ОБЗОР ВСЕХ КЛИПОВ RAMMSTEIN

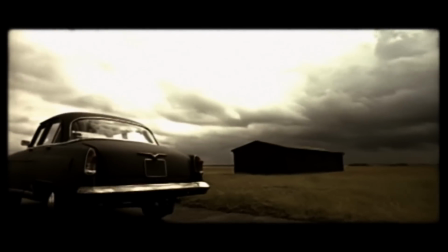(8:01)
Многие до сих пор ассоциируют Рамштайн именно с этой песней Да и что уж там таить,
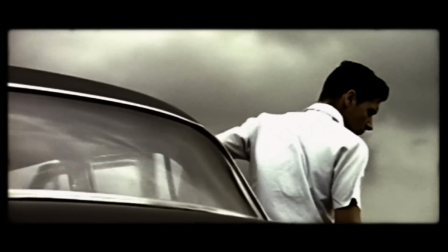(8:07)
именно ее многие до сих пор ждут на концертах Да и вообще первой услышали Причем это
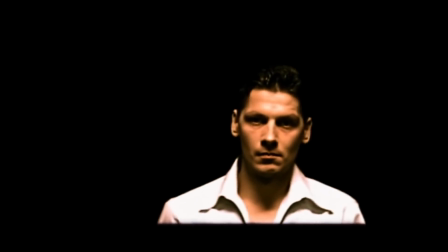(8:13)
первый клип группы с полноценным сюжетом В клипе круто все И съемки,
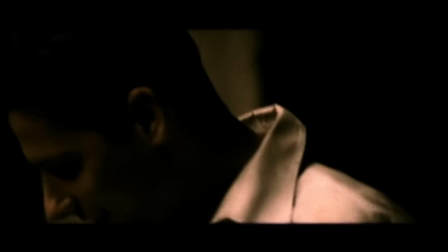(8:19)
и локации, и конечно же сюжет с отсылкой на творчество Тарантино Самый же любимый момент в этом клипе,
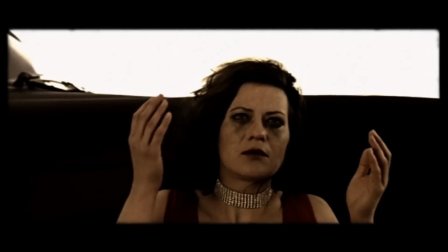(8:26)
это когда девушка главного героя понимает, что не ее возлюбленного приехали убивать на этой сходке, а ее саму. И все, что нам показывали, все эти пытки, это лишь плоды ее больного сознания, подпитанные страхом за любимого человека.
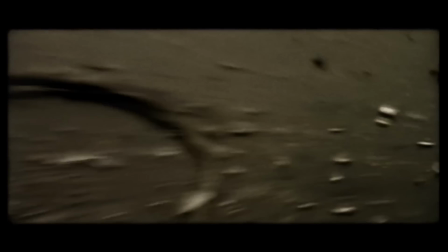(8:43)
Браво, да и только!
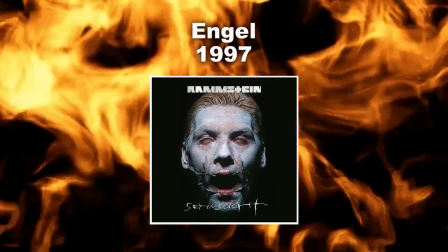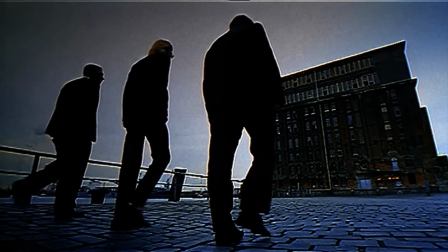(8:52)
Если в прошлом клипе был всего лишь омаж на творчество Тарантино,
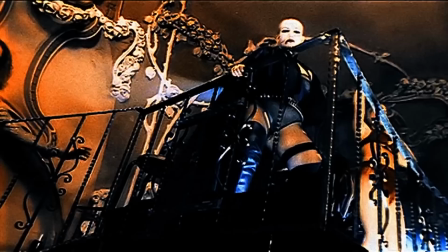(8:57)
то клип Энджел буквально пересказывает историю фильма «От заката до рассвета»,
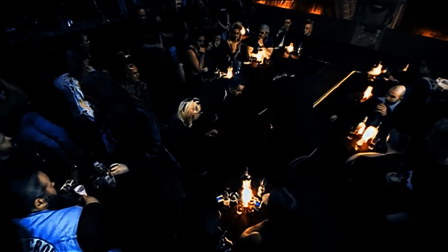(9:02)
к которому Тарантино тоже приложил руку вместе с Робертом Родригесом.
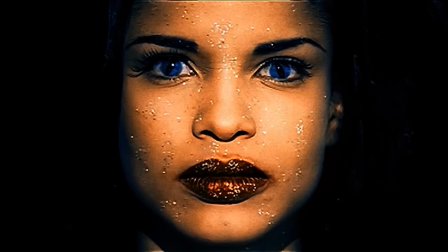(9:11)
Даже тот самый культовый танец со змеей пересняли.
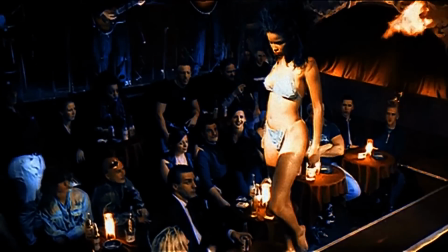(9:15)
К слову, мой любимый момент из этого клипа – это когда девушка напаивает Флаки спиртным тем же способом, что и в фильме Родригеса.
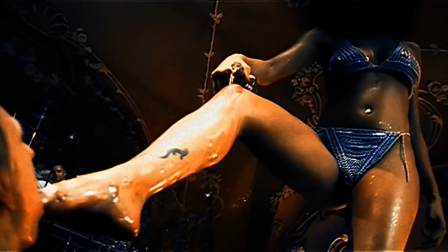(9:23)
Думаю, что именно с этого клипа Флаки стал часто играть роль мальчика для битья, как на концертах, так и во многих других клипах.
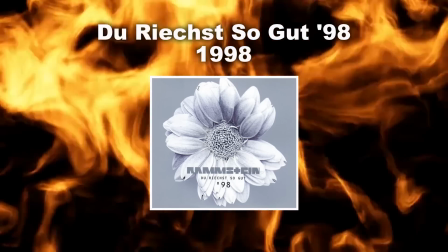Вновь «Дорыч Зо Гуд», о котором ранее я уже говорил.
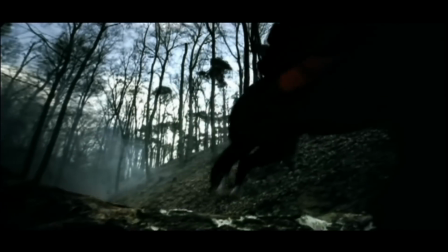(9:48)
Но на этот раз это настоящий фильм ужасов в атмосфере средневековья.
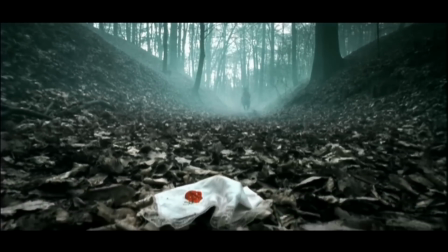(9:54)
Очень криповая работа, которая до сих пор пробирает меня до мурашек. Да и сама история о том, как оборотни искали девушку по запаху с потерянного платка, заслуживает Оскар за сценарий.
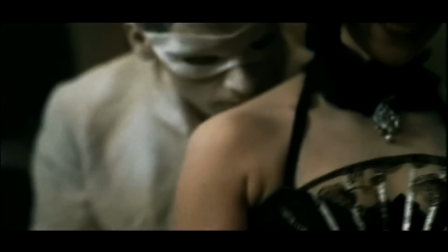(10:06)
Этот маскарад, оборотни, обнюхивающие девушек в масках, дьявольские горящие глаза убийц в овечьей шкуре.
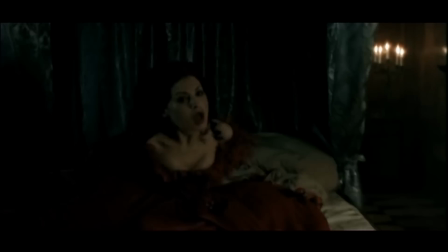(10:13)
Конечно, физические эффекты устарели, но именно поэтому они и сейчас смотрятся так пугающе.
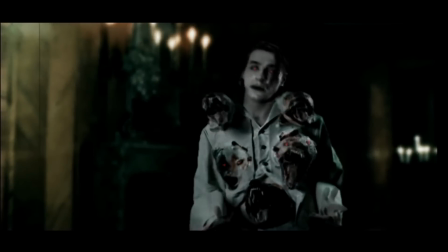(10:20)
Никакая графика тут была бы неуместна.
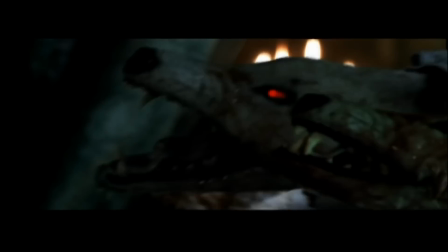(10:26)
Очень сложно выбрать какой-то один единственный фрагмент, но такой имеется.
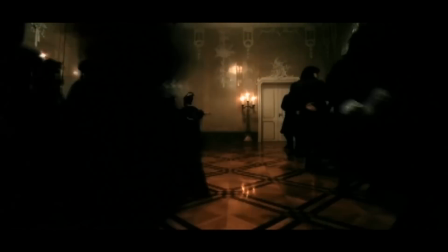(10:32)
Причем он запал мне в душу еще при первом просмотре этого, не побоюсь сказать, шедевра.
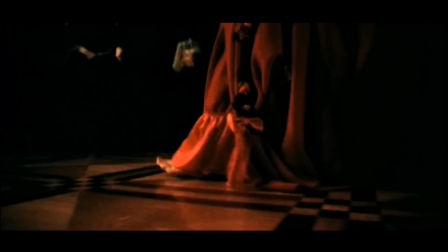(10:38)
Вот он.
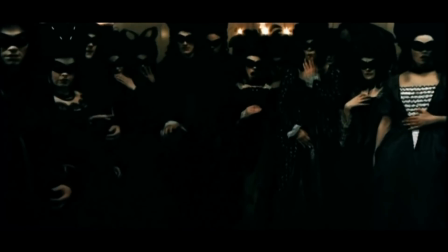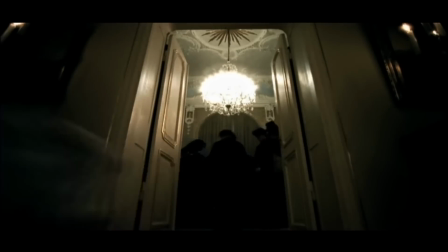(10:46)
Прекрасная кульминация замечательной истории. Об этом клипе сложно что-то сказать, потому что от Рамштайн здесь совсем немного.
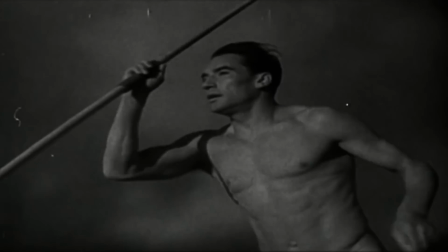(11:04)
Песня это кавер на депешмот.
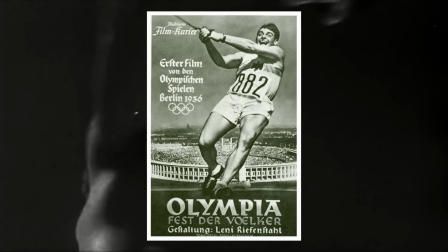(11:07)
Видеоряд состоит из отрывков фильма «Олимпия» режиссера Лени Рифеншталь 1938 года,
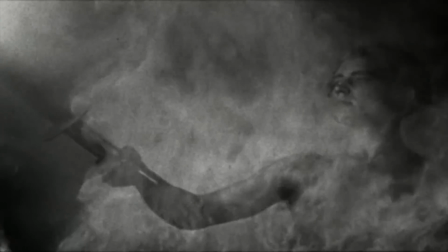(11:15)
посвященного Олимпийским играм, которые проходили в Германии в 1936 году.
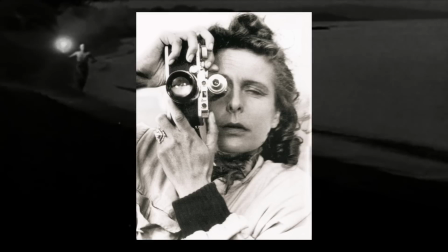(11:20)
А так как Рифеншталь была личным пропагандистом Третьего Рейха,
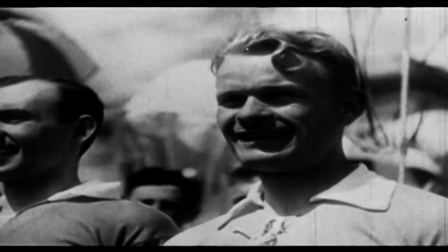(11:24)
то клип Рамштайн с ее кадрами устроил настоящий скандал. группу обвиняли в нацизме фашизме и далее
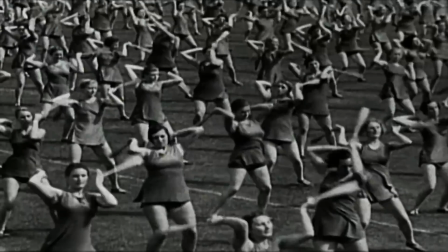(11:33)
по списку забавно что в этом их обвиняют до сих пор тем более что в 2019
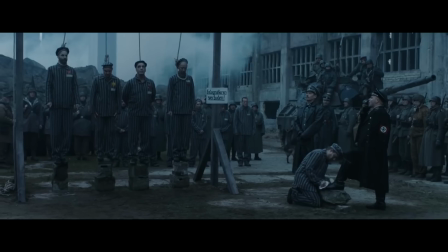(11:39)
они дали еще один повод но об этом позже что же касается клипа strapped
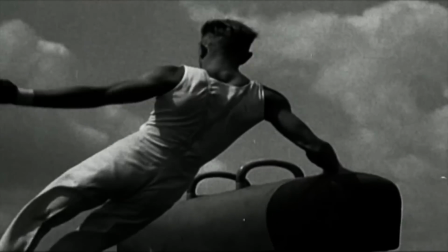(11:46)
то любимых моментов для меня в нем нет могу лишь выделить прыжки спортсменам в воду
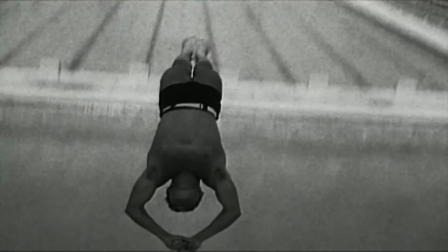(11:52)
они так интересно смонтированы что создается ощущение будто они парят и устремляются ввысь